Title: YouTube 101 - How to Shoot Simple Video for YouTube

So we figured out that for under $300, you can buy all the equipment you need to make a nice video, assuming you know how to line things up, light them, frame them, and that's what we're going to talk about next,
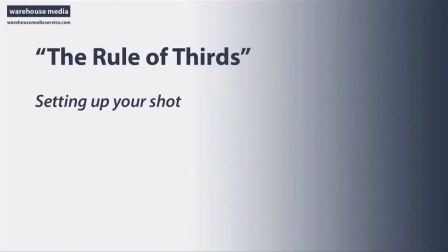10s
is composing the shot. The rule of threes, I'm going to talk about two different examples of what the rule of threes mean.
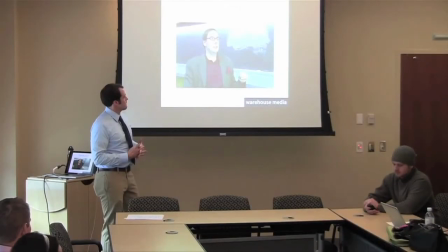17s
Rule of threes, the rule of thirds, it's about composing your shot and also getting footage.
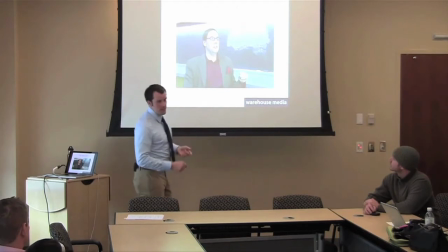22s
In this case, we're talking about composing the shot, usually for an interview, when you have a human subject in front of you. Whenever you're looking at the screen, break it into thirds, vertically and horizontally.
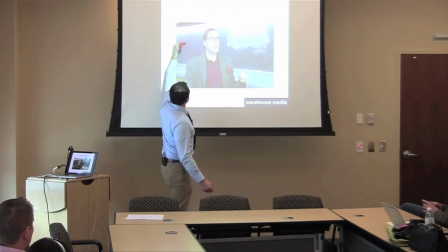35s
So you have, a third here, third here, third here, third here.
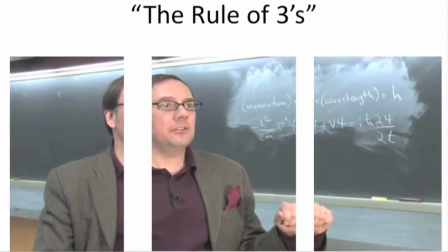40s
And what you want to do then is line your subject up based on those thirds.
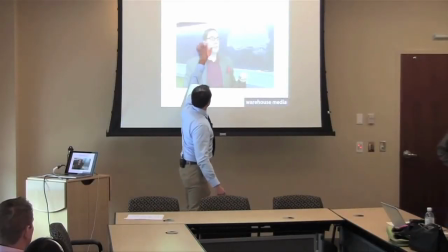46s
You want the eyes, face, mouth, this area, centered roughly on that upper third. You want the head centered on this third to the left in this case, because they're looking to, well, I guess their left.
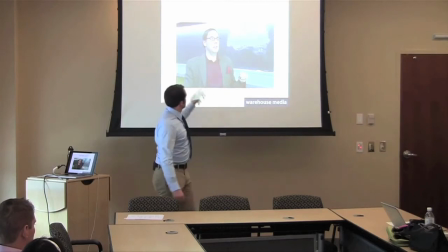58s
So I guess this would be your right. And you always want space in front of the subject. If it's an interview, you want space in front of the subject.
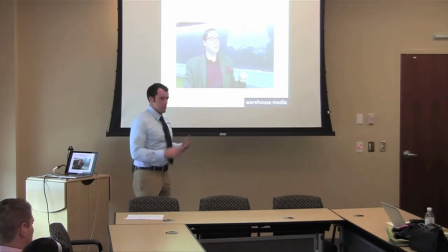68s
If you're taking footage of someone and they're running or biking or snowshoeing or doing whatever it may be, you want to try to keep space in front of them wherever they're going.
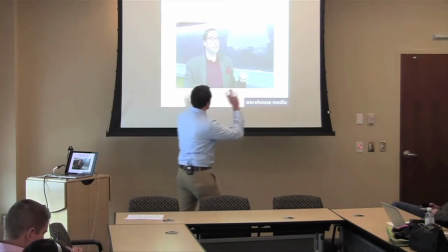77s
Because naturally, people are looking in this direction. He's looking in this direction.
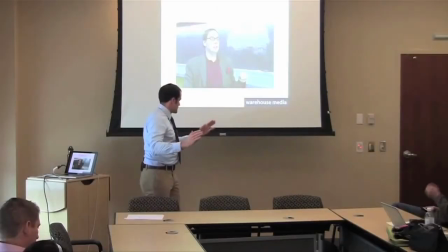82s
People are moving in that direction. When someone walks by, you don't watch what's behind them. You follow them, or maybe follow what's in front of them.
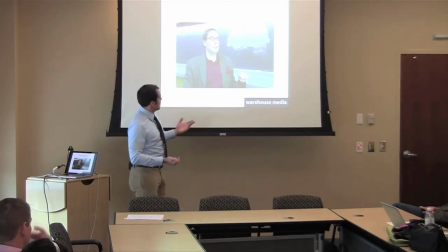88s
That's just kind of the natural thing to do. It's what the human eye does. So you break it up into thirds.
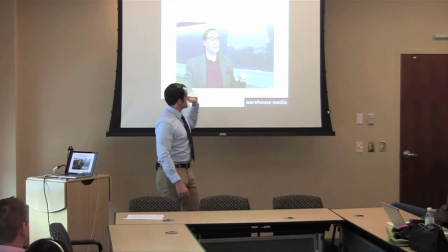94s
You put the person on one of the lines based on where they're looking. Since he's looking in this direction, you want more space on this side. If he was over here, you'd want more on this side. And then when you're lining your shot up, it helps if you have something over here to look at.
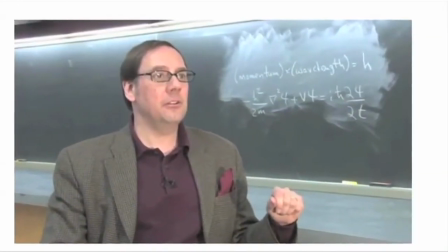108s
In this case, this is from that Science of Watchmen film. We have a physics equation that he wrote on the board.
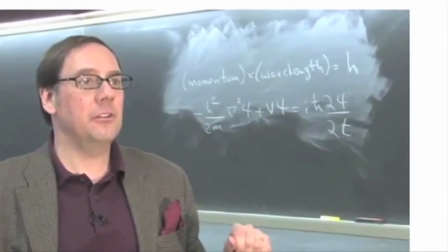113s
It adds a little bit to it. If you know physics, it probably adds a lot to it.
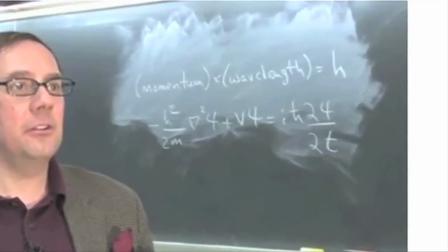118s
But it gives people something to look at there. B-roll, also known as footage.
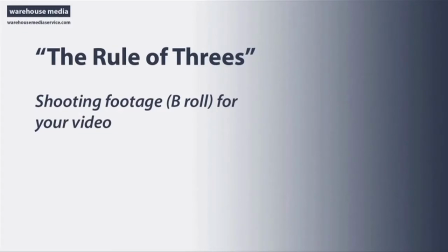124s
It should match up with whatever you're showing, whatever you're talking about. So here's the rule of threes part 2, and this is how it pertains to getting your footage.
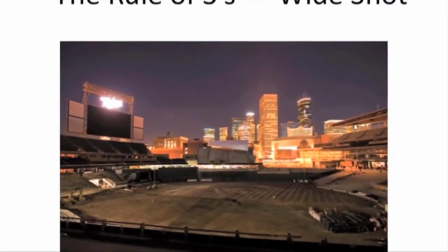132s
Here's one really pretty picture, but you don't want to put a shot up for 30 seconds in a video.
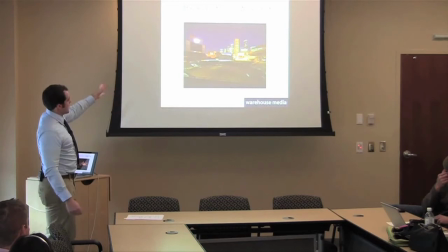139s
You want some movement. You want different images. So how can you take where you're standing right here and get several shots out of this one really pretty image?
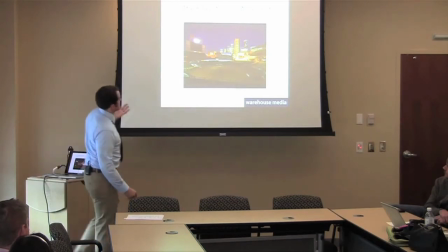147s
Well, you take 3 shots of it. You start with a wide shot. You set the scene.
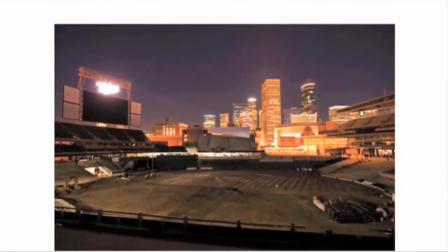152s
You show everybody where you are. You give everyone the big picture, so to speak. Then you move down to something else that kind of catches your eye.
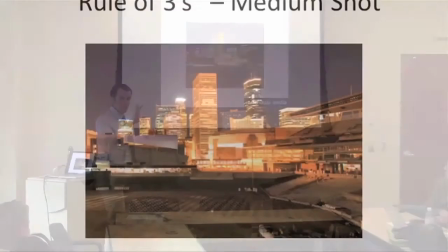160s
Well, out of that big wide shot, the skyline in Minneapolis looked pretty cool. So you zoom in about halfway, and you focus on one aspect of that wide shot.
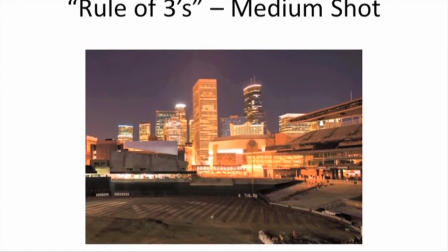169s
Still a pretty big, especially in this case, it's a cityscape, still a pretty big scene, but a different shot.
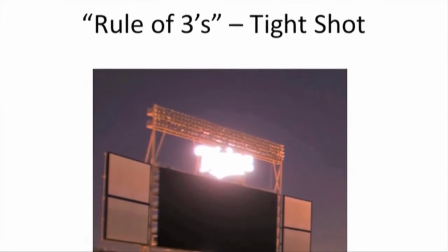175s
And then you get on something really tight, and maybe maybe you're saying, the city of Minneapolis lights up beautifully on a summer night.
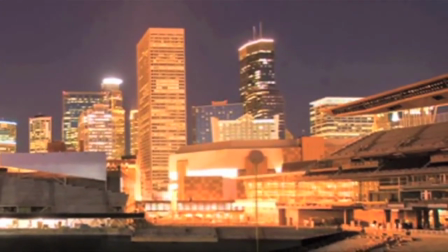184s
On a warm July evening, there's almost nothing better than the view of the skyline. But the scoreboard, that's where it's at Target Field.
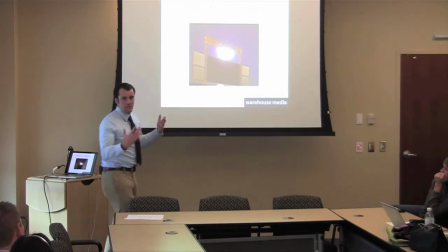192s
So you see how we could have said all of that using just this.
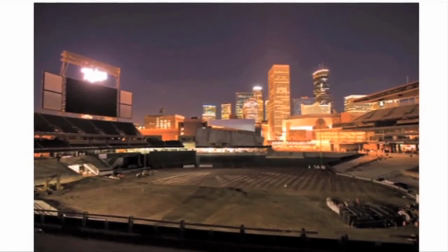198s
Everything's in there. You can see the city, you can see the scoreboard. But that's a lot of dead time where you're not moving people along.
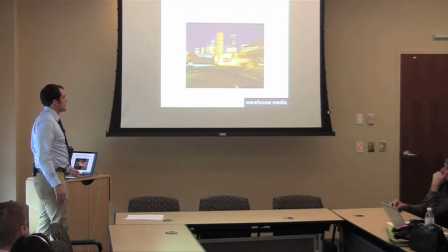206s
But if you break it up by doing a wide shot, a medium shot, and a tight shot, all from one location.
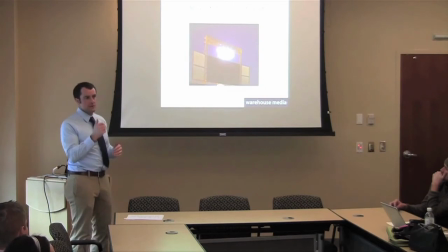213s
You're hitting record and stop 3 different times and zooming in on different levels.
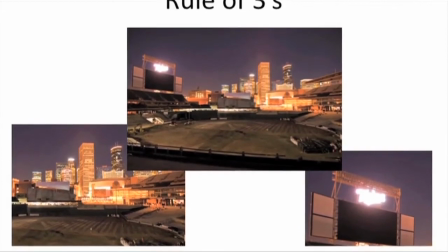217s
You can provide movement throughout the video that you're shooting by giving different perspectives.
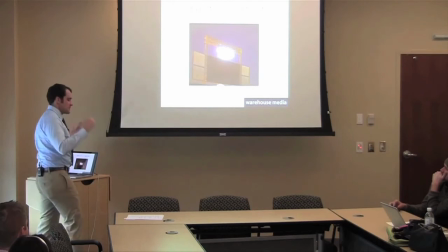224s
So two different rules of threes.
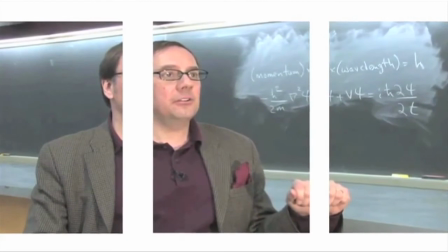226s
The rule of thirds, I guess, is when you're breaking the screen into thirds when it comes to how you want to center the subject of the footage.
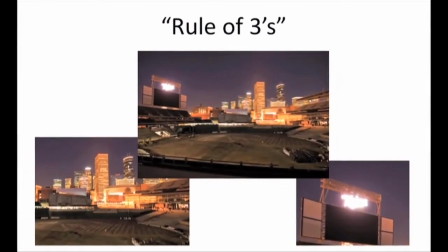234s
And then the other rule of threes is just wide, medium, tight.